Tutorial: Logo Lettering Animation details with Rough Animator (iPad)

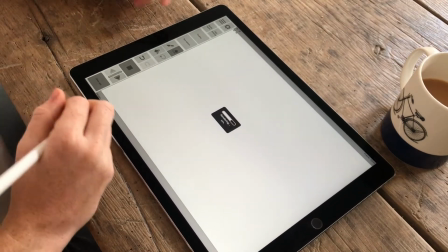0:14 So today I'm going to show you how I created this animation using Rough Animator.
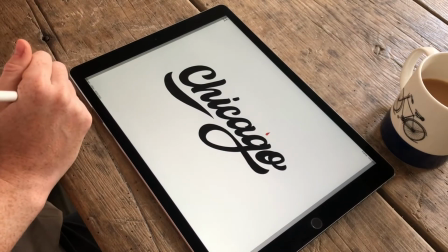0:20 This video is going to be a little bit more in depth than some of my earlier ones, so if you are a newbie to Rough Animator,
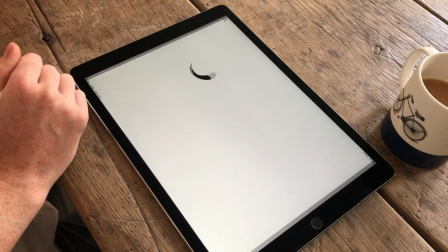0:26 then maybe just go and check out one of those simpler ones before you have a look at this
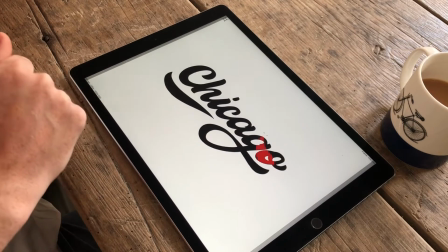0:31 one, because it might be a little bit confusing. So in this video, I'm going to show you lots of different things.
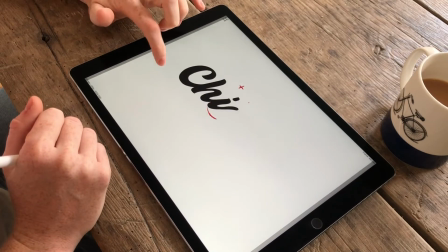0:36 Firstly, I'm going to show you how to make these little stars and this red line that kind of loops around the text as it animates in.
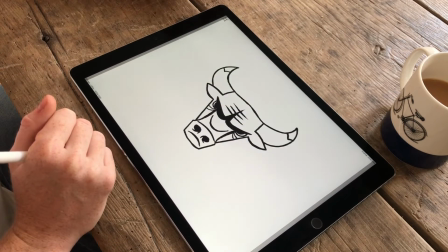0:44 Then I'm going to show you how I flooded the lettering into a different colour,
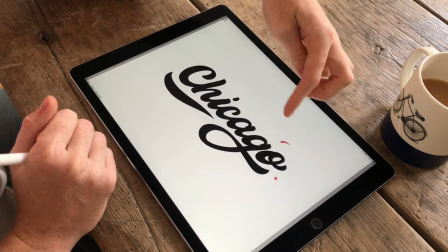0:50 so this transition in a minute here, and then that one as well.
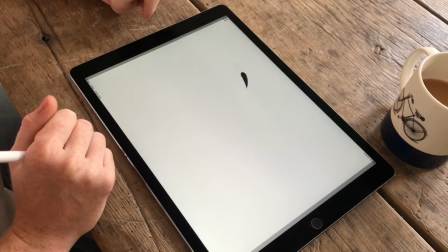0:56 And then I'm just going to show you also how I made the bill animating at the end there.
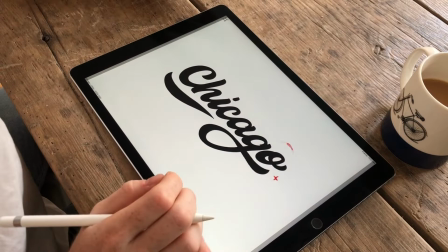1:01 And then you'll have all the tools to create something just as awesome yourself.
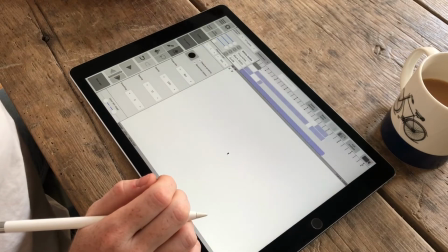1:07 So I'm going to start actually in Procreate.
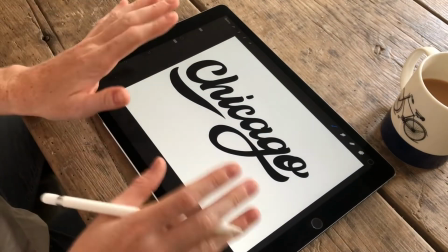1:13 So I didn't actually do any of this, like creating the lettering in Rough Animator.
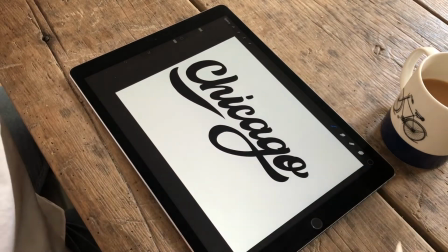1:19 I did it all in Procreate because I prefer to use it for things like this, because the brushes are a little bit better.
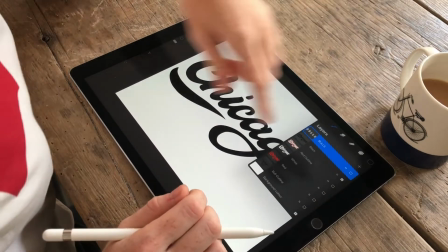1:25 So just to kind of give you a little outline of what I've got here.
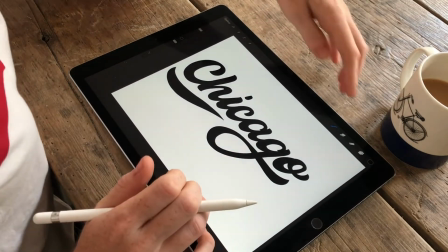1:30 So there's a couple of updates in Procreate, which means that now you can export your different layers, which is really handy for Rough Animator.
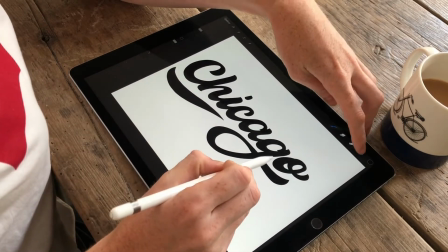1:37 So I've got my Chicago type in black, without a background.
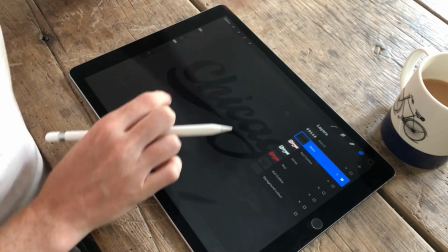1:43 So when I export it, I export it without a background as a PNG, just so that it brings it into Rough Animator nice and clean, just the type that I need.
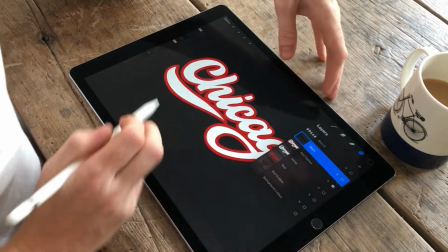1:52 Then I've got the same thing, but with this red outline and white in the middle.
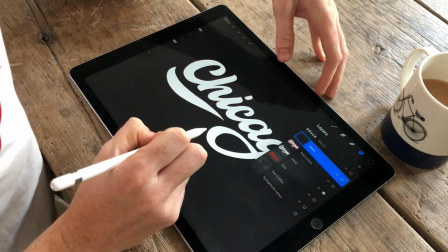1:58 Then I've got the same thing, just in white without that red outline. Then I've got it all in red.
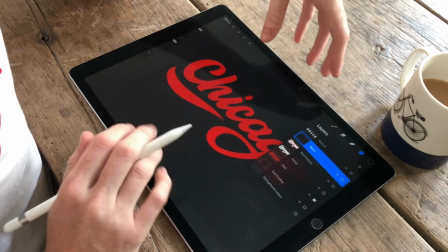2:04 So that's all the different pieces I need for the Chicago.
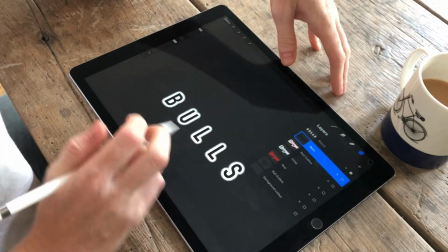2:08 Then I've also got this type here, which is just balls written in,
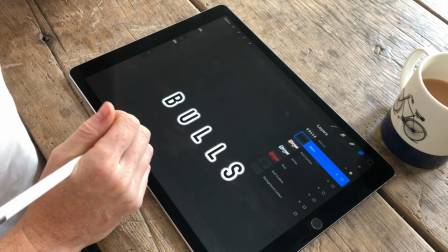2:15 I can't remember what font it was now, but one of the inbuilt fonts into Procreate, and then I've just put like a blur around it so that it's got that white kind of outline.
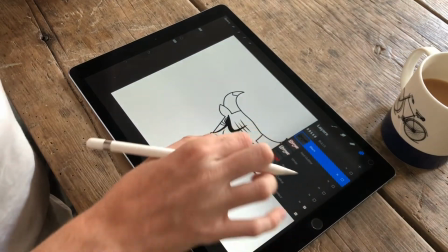2:24 And then the last thing I've got here is the ball. So this is just something that I've kind of
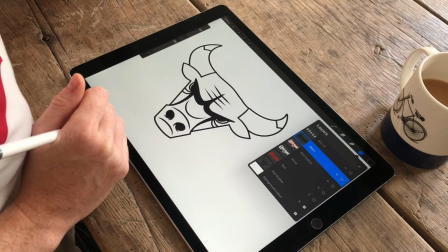2:32 copied from like the Chicago Bulls logo, and just made a couple of little tweaks to it.
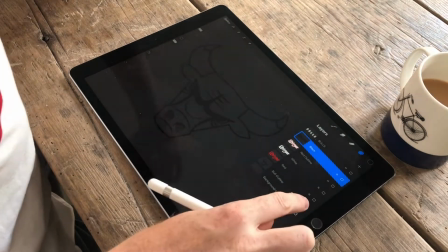2:40 But here again, when I export that, just going to export it without the background colour,
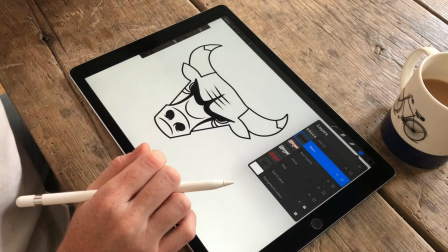2:45 so that it comes in like as a see-through object, just with those black lines.
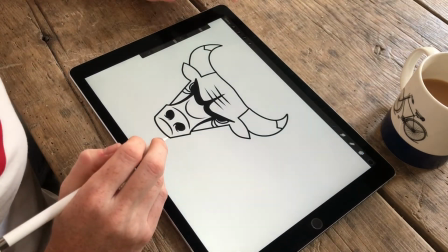2:52 And to export, all you want to do is, you want to go up here,
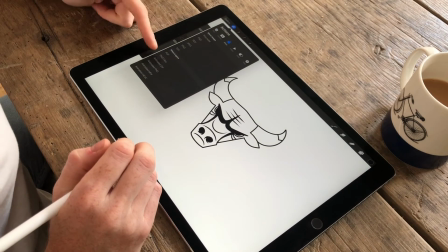3:01 go to share, and then if you go to share layers, PNG files,
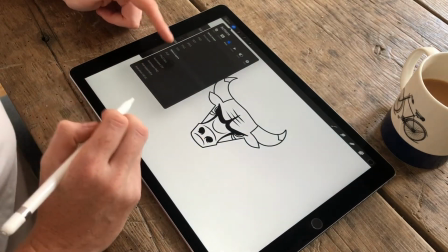3:06 and then if you turn off the background when you do that, once you click that, it will export each of your layers out as a PNG,
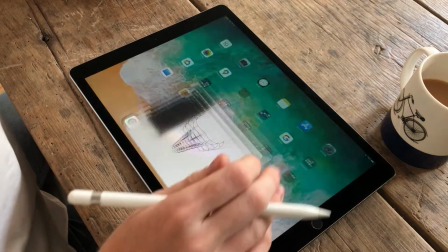3:12 hopefully with a transparent background.
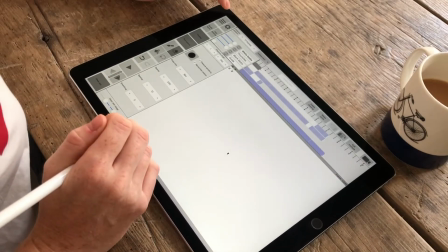3:15 So then, once you come into Rough Animator, you can import all your stuff.
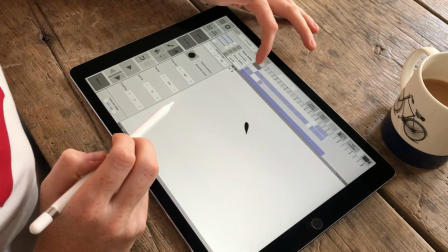3:23 I think you should probably know how to do that from my other videos. And then we're starting off with this quite simple thing that I've done before.
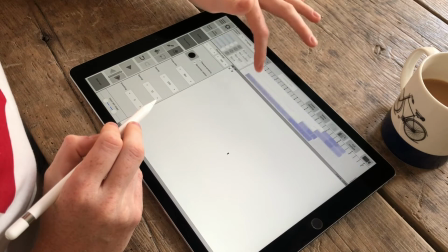3:31 I think I did use a guide as well with this one. Not sure where that layer is.
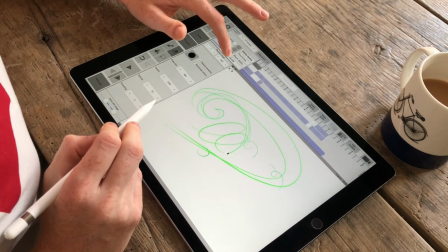3:36 Oh, there it is. Yeah, so this is my mad guide.
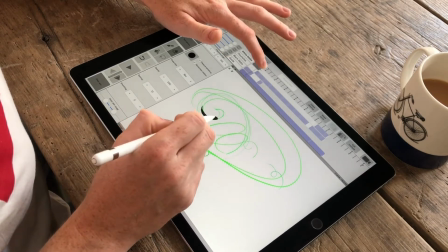3:40 So you can see the lines here, but this blob is just following it around so that it feels really fluid and kind of smooth.
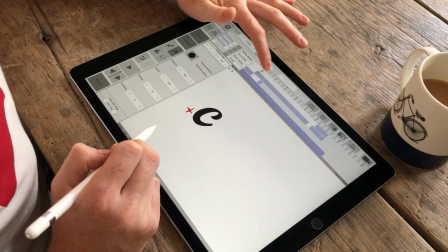3:48 But that's fairly simple, that bit. So I'm just going to show you really quickly how to create these little stars,
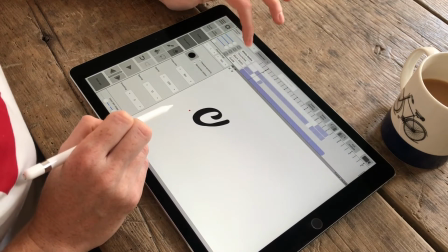3:56 because they're super, super easy, but they look quite good when you do them just quickly.
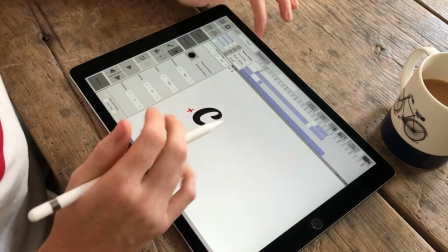4:02 It looks like they're sort of flashing and like glistening.
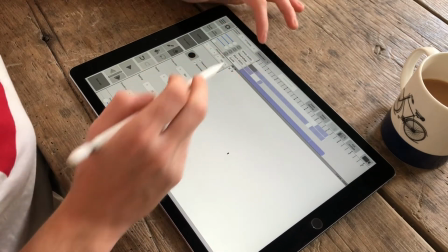4:05 So I've just called this layer flourishes, and basically all you need to do is
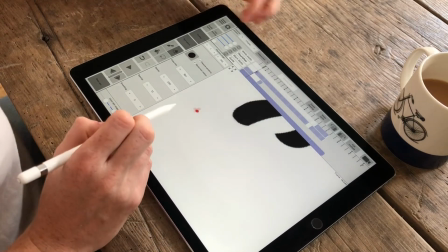4:16 around the type that's animating in, for the first frame you just start off with like a little dot,
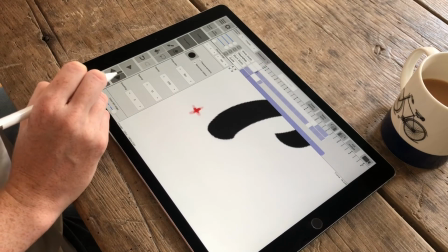4:21 and then you have a tiny little cross, and then that just gets a little bit bigger and bigger,
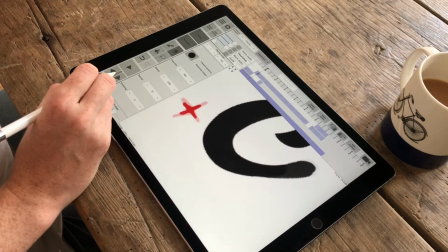4:26 and it can be super messy. Like I just scrolled these down really quick, but because it happens so quickly, you don't really notice that it's really messy. So I've done
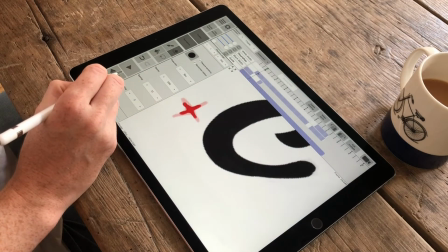4:41 1, 2, 3, 4, 5 frames of it enlarging, and then 1, 2, 3, 4 frames of it getting smaller again.
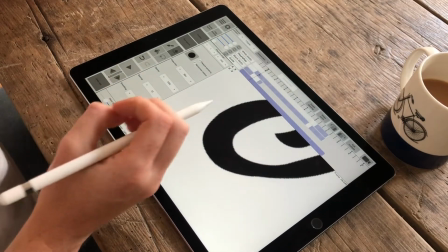4:49 So in total, you've got 9 frames there with something appearing just as a dot,
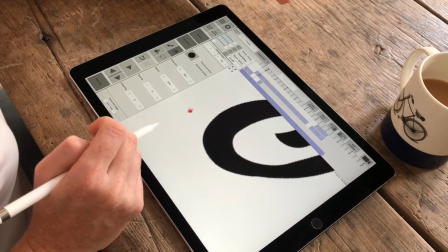4:54 and then just enlarging, enlarging, and then coming back down again and just disappearing completely.
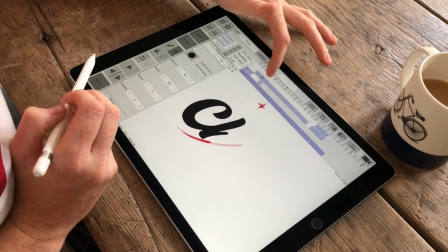4:59 And you can just like copy and paste those all over. They work quite well just to sort of accentuate that, like the animation.
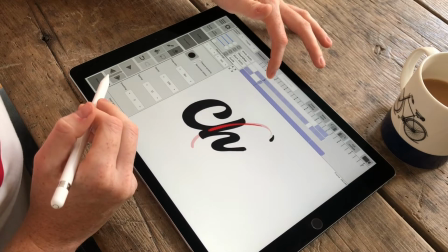5:08 So then I'm just gonna talk you through this red line here.
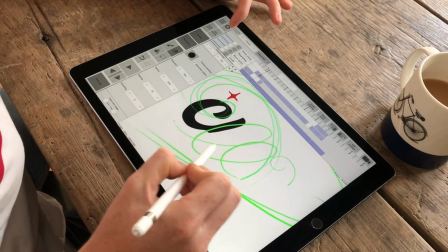5:14 again, I used a guide for this one. So this line here, sorry, there's like loads of lines on here.
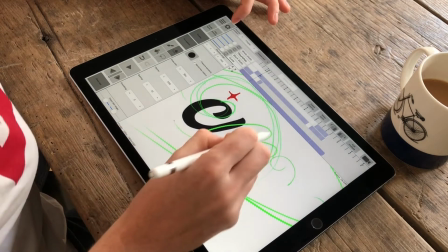5:21 But this one, the one that's doing like a loop-de-loop,
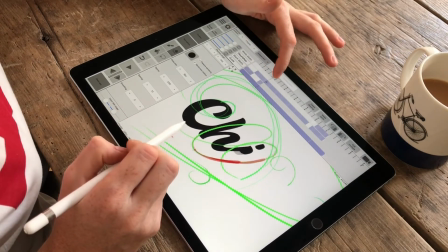5:24 I drew in around my text because I knew that it was gonna animate through that.
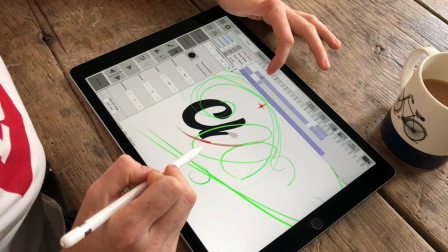5:31 So I came in around it and I just started to draw along that line on the same flourishes layer.
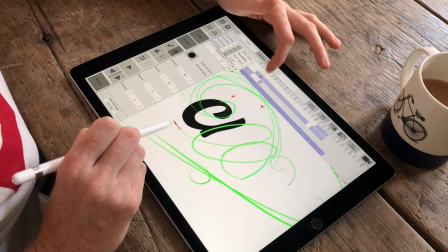5:40 So again, just starting really, really small here and then quite quickly getting a lot bigger.
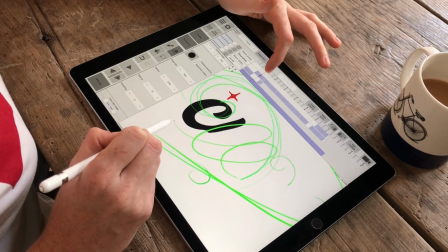5:48 And it kind of goes with the momentum of this line because it starts off kind of
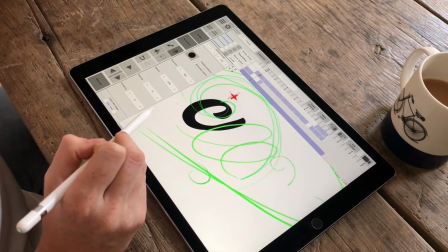5:53 slow and almost like a roller coaster when it comes over like a peak,
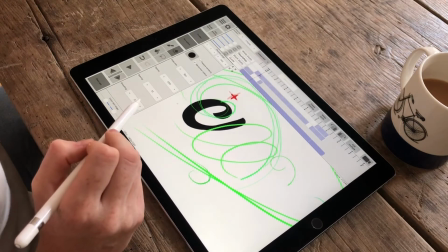5:58 you know, it starts off quite slow and then suddenly it like, it really gets going and it goes quite quickly.
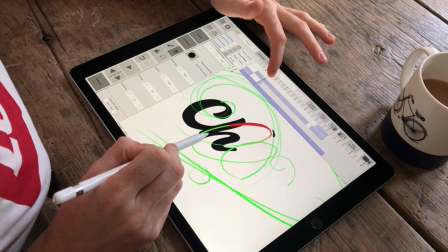6:02 So here it kind of builds quite quick and then it slides down there.
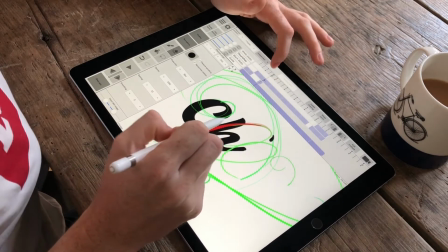6:08 So we've got quite a long line here, which means that it's moving quite quickly.
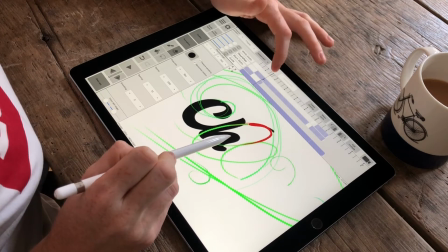6:13 And then you can see here, that one's quite long as well, but
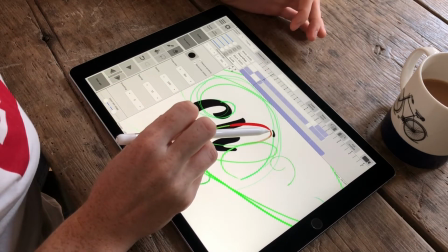6:20 the next line starts about halfway through the line before.
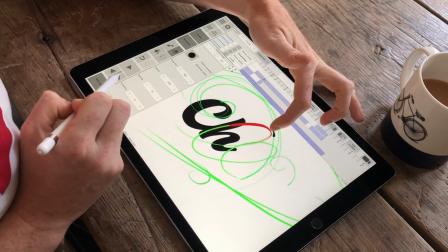6:25 So that's the sort of halfway point up there. And then that's where the next one's finishing, which just means it's quite quick.
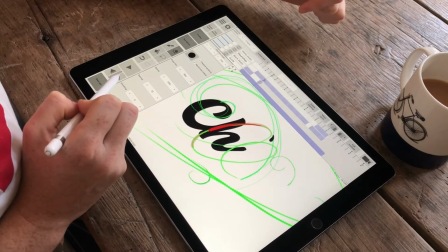6:34 But as long as it's still kind of rooted on that green line, means that it's gonna look like it's sort of flowing and it's fluid.
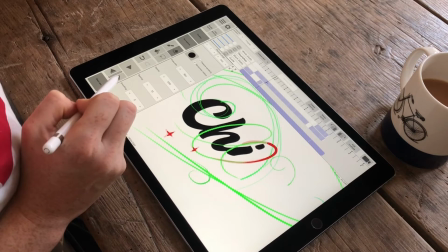6:43 So I'm just gonna go through this quite slowly so you can see exactly what I've done.
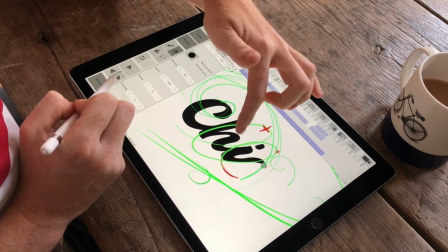6:50 And as it gets to the end of that line, it's just getting a little bit skinnier
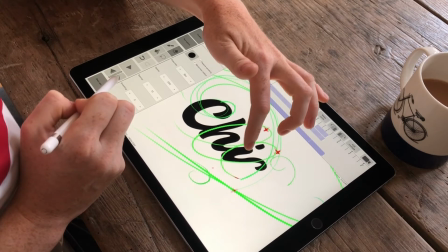6:56 and smaller until it just completely disappears.
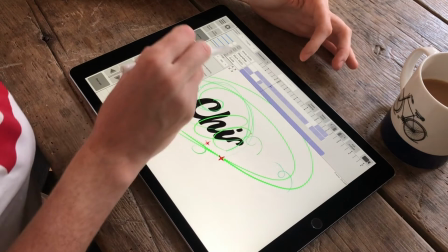7:04 Okay. Then
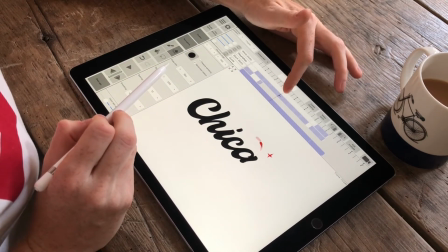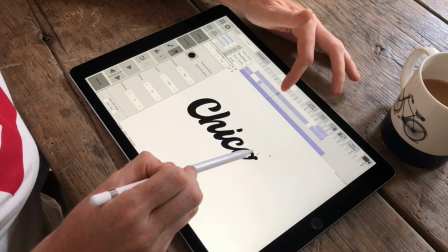7:15 you can see some extra little flourishes and things I've added in here, like when it reaches the top of that A,
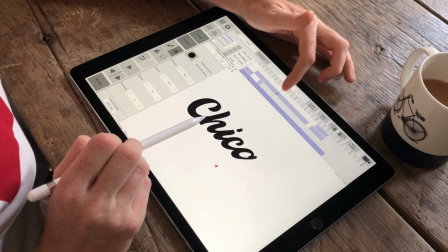7:21 because there's like a sharp kind of point there. It just sort of spurts out this little bit of red.
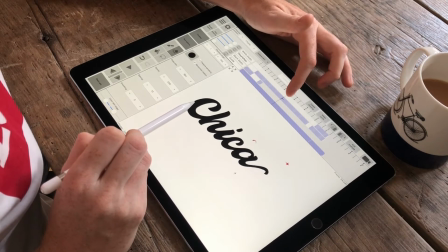7:28 It sounds kind of gross. And that then sort of twirls.
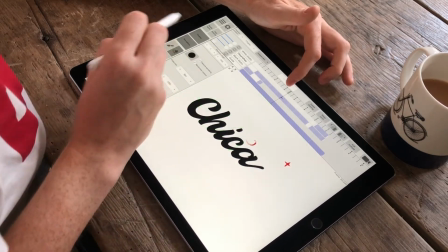7:35 Again, a little guide on there. Always use your guides.
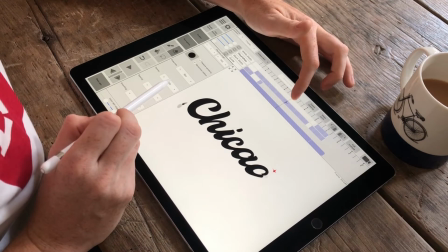7:39 They're actually quite handy.
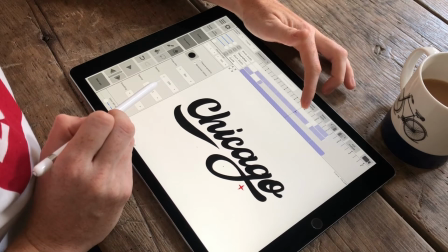7:43 So we've got lots more of those stars happening.
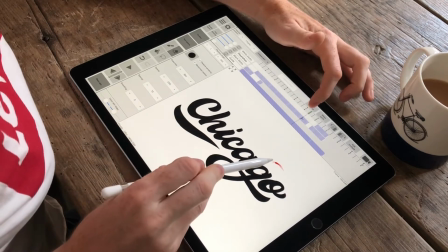7:48 And then this bit here is what's gonna flood it all with red.
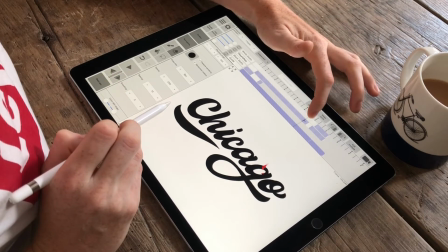7:54 Ooh, what did I do? So this is when, because obviously I started with the black type,
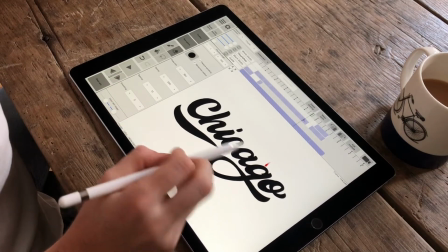8:02 at this point I added in the red Chicago type as well,
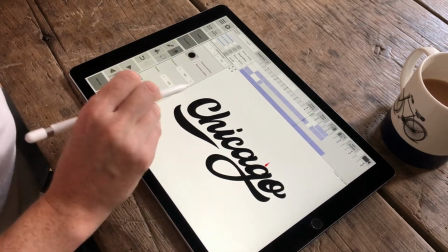8:07 and I just laid it on top of this layer,
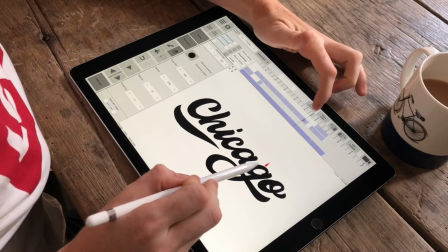8:13 and when that little blob hits that layer,
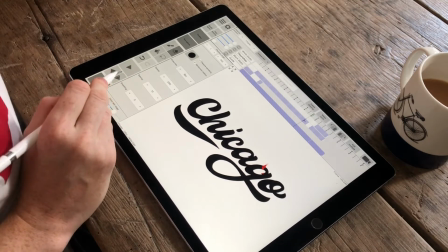8:21 some of my red starts to become visible.